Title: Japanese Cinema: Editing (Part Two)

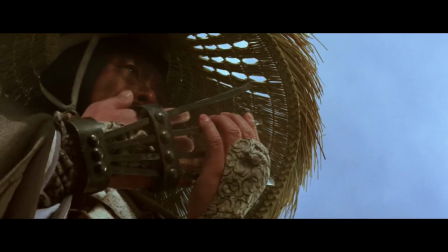4:03 Whereas a match on action connects movement between two shots,
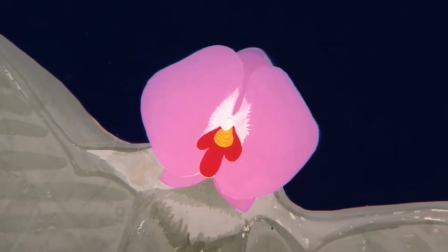4:08 a graphic match establishes a visual connection between similar shapes, colors, or overall visual composition.
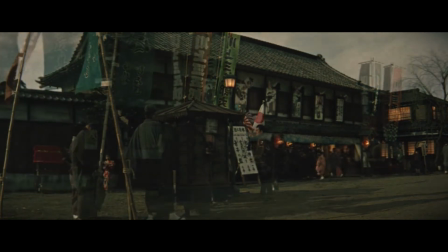4:15 The graphic match is far more conceptual than other match shots.
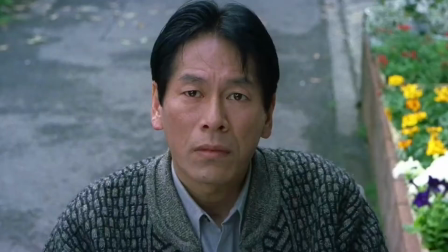4:19 Instead of an explicit relationship like what we see in a shot-reverse shot pattern, an eyeline match,
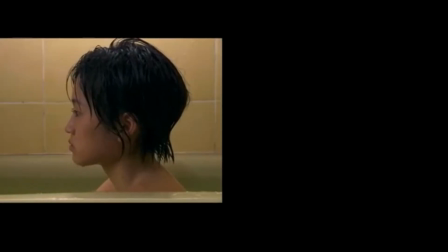4:25 or a match on action, graphic matches inspire us to question the relationship between shots.
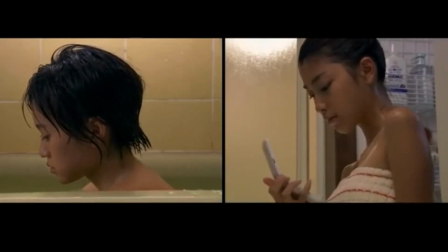4:31 They actively encourage us to interpret image juxtaposition and are often points in the film where viewer interpretations and experiences diverge.
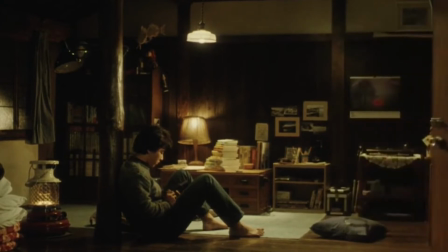4:40 In addition to the graphic match, there are several other standard cuts that are used between scenes, as opposed to shots within a scene.
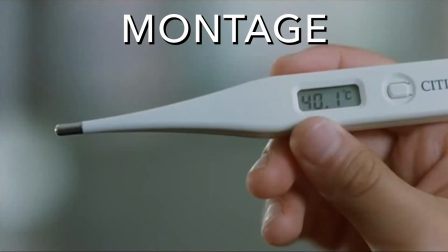4:49 Although the word montage originally referred to editing in general, over time it has taken on a different meaning.
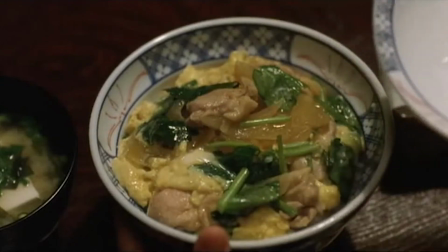4:56 We now use montage to mean the combination of what would otherwise be separate sequences into one continuous scene,
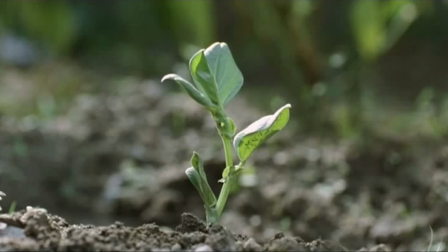5:03 usually to compress film time and space.
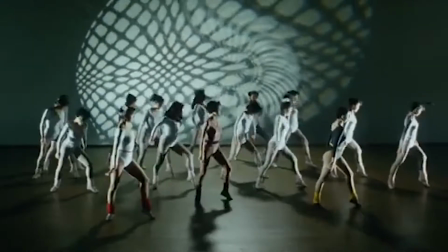5:05 Often accompanied by a single piece of music that helps link the shots together, a montage can convey a wealth of information over a short period of time.
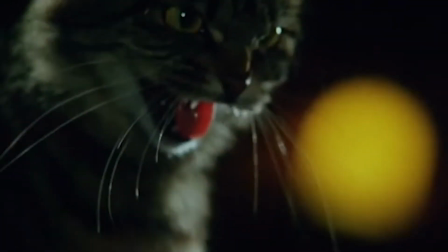5:14 We are probably all familiar with how this editing technique is used to show how a character learned to refine a certain skill,
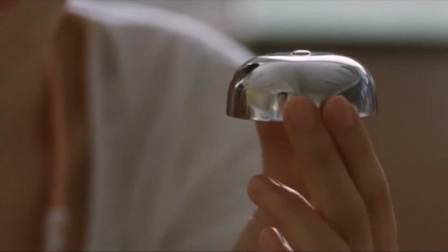5:21 solve a complicated problem, or even just to provide significant character background in just a few moments.
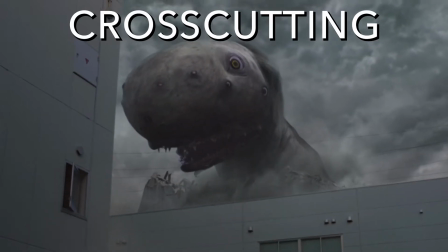5:28 Crosscutting refers to a pattern of cuts used to suggest that two or more independent scenes are happening at the same time.
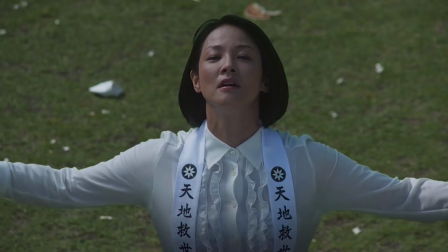5:36 The events might be interpreted as happening across great distances or, conversely, right next door,
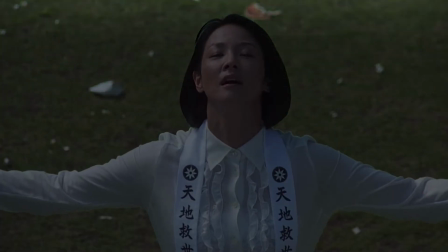5:42 but we interpret the conjoined shots as sharing time rather than space.
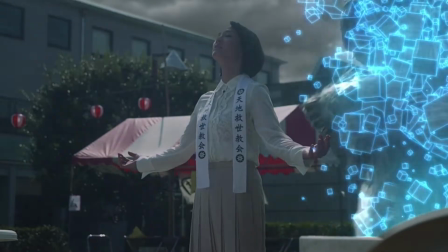5:47 Like the shot-reverse-shot pattern used for conversations, cross-cutting must be established through the repetition of back-and-forth cuts.
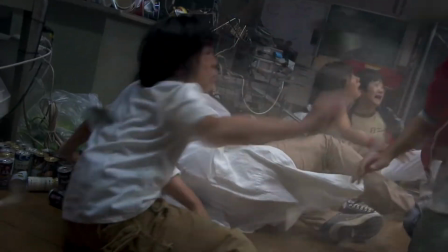5:54 Without the aid of a pattern of cuts, we would interpret the events of the two scenes as happening in sequence,
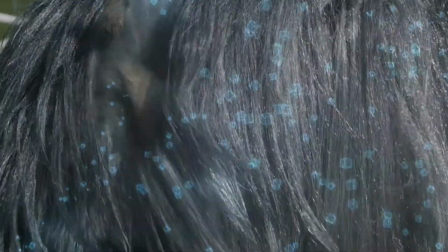6:00 one right before the other, either forward in time or backwards.
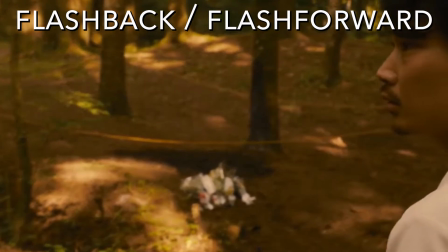6:04 Speaking of which, the flashback and flash forward are also techniques of editing that connect one scene to the next as a manipulation of time.
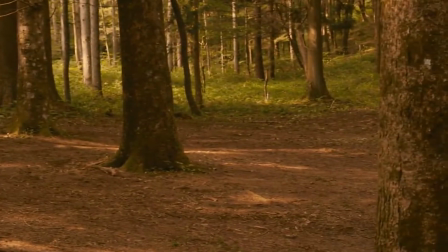6:12 Since we most often interpret images in temporal order as real-time passing,
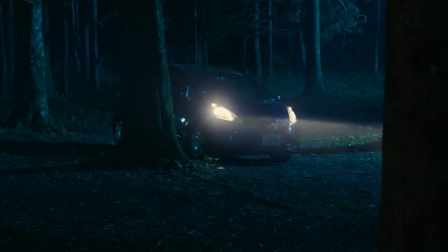6:17 time travel techniques like flashbacks and flash forwards usually require additional context clues.
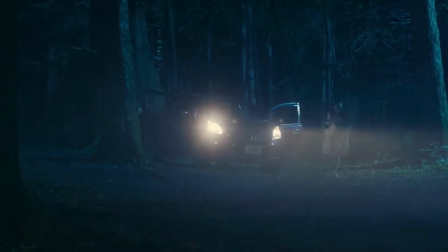6:23 Perhaps a central character that ages or gets younger, or perhaps a place that changes visibly through seasons,
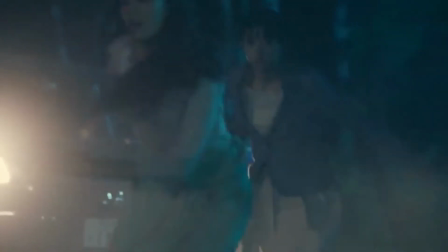6:30 both of which, by the way, are also examples of graphic matches.
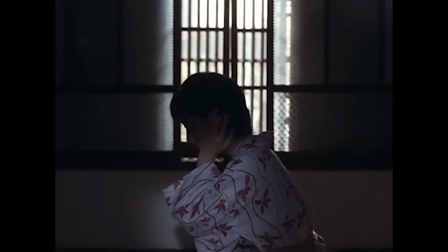6:34 Edits that manipulate time and space in impossible ways such as flashbacks, flash forwards, and montages can be confusing.
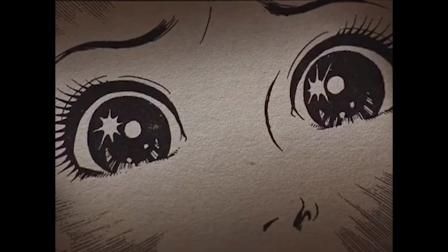6:42 To help viewers make sense of the otherwise unrealistic,
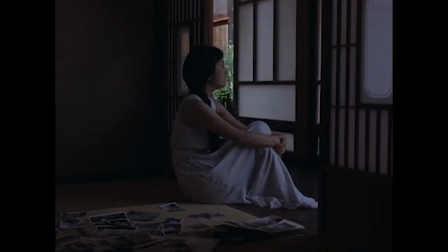6:45 there are several editing techniques that assist with the concept of scene transition, be it a transition of time or space.
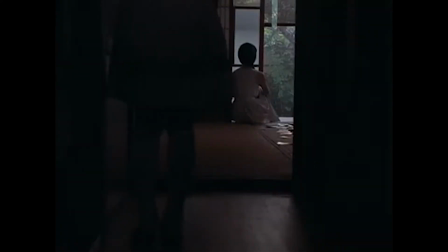6:52 Such transitions include fade in, fade out,
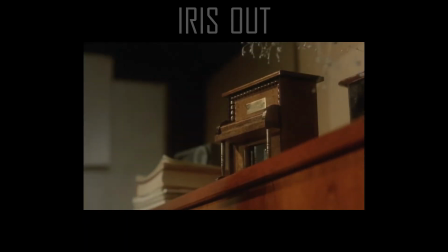6:57 iris in, iris out, wipe, and the dissolve. Each of these techniques has its own flavor to lend another layer to the film.
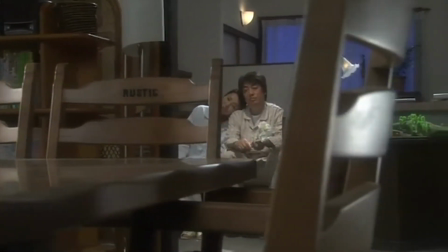7:07 For example, these transitions can be used to convey a psychological unsettling, a confusion of fantasy with reality,
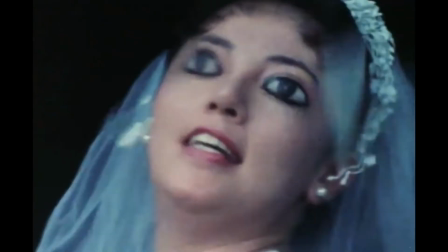7:16 similarity or parallelism of otherwise contrasting ideas,
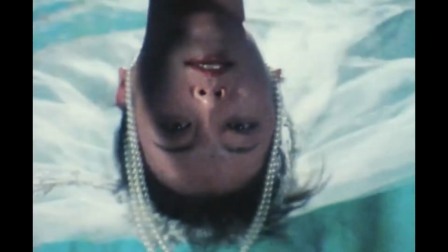7:20 or even to reinforce that we, as spectators, are actively engaged in voyeurism.
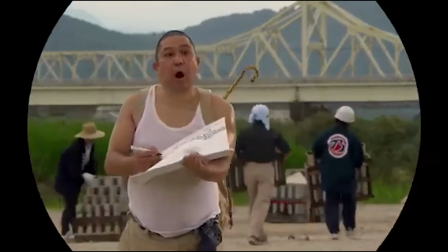7:25 Overtly stylistic transitions like the iris in or out fade in and out of popularity and often depend on the tastes of individual directors.
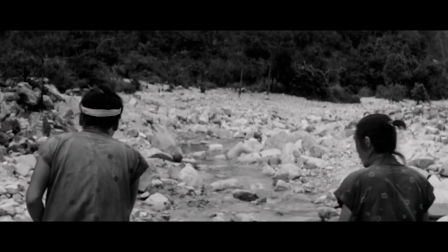7:34 Some are so strongly associated with particular auteurs that they have been used by subsequent generations as a form of inspired homage.
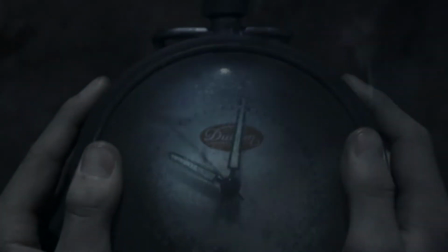7:42 Finally, film editors can also manipulate individual shots, especially with advancements in editing technology.
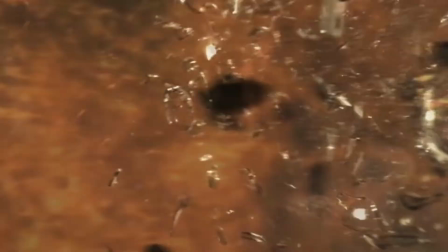7:50 Aside from the various visual effects we are familiar with on our own personal desktop and handheld devices,
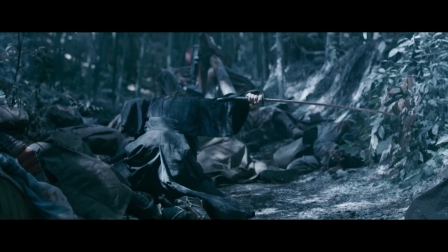7:55 filmmakers working even in the pre-digital celluloid era could manipulate time within a single shot to create a sense of slow motion and,
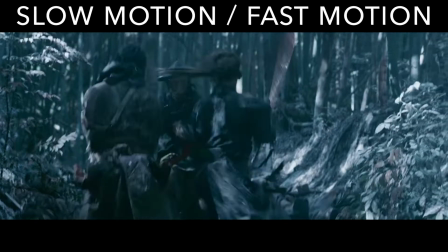8:04 of course, its opposite, fast motion.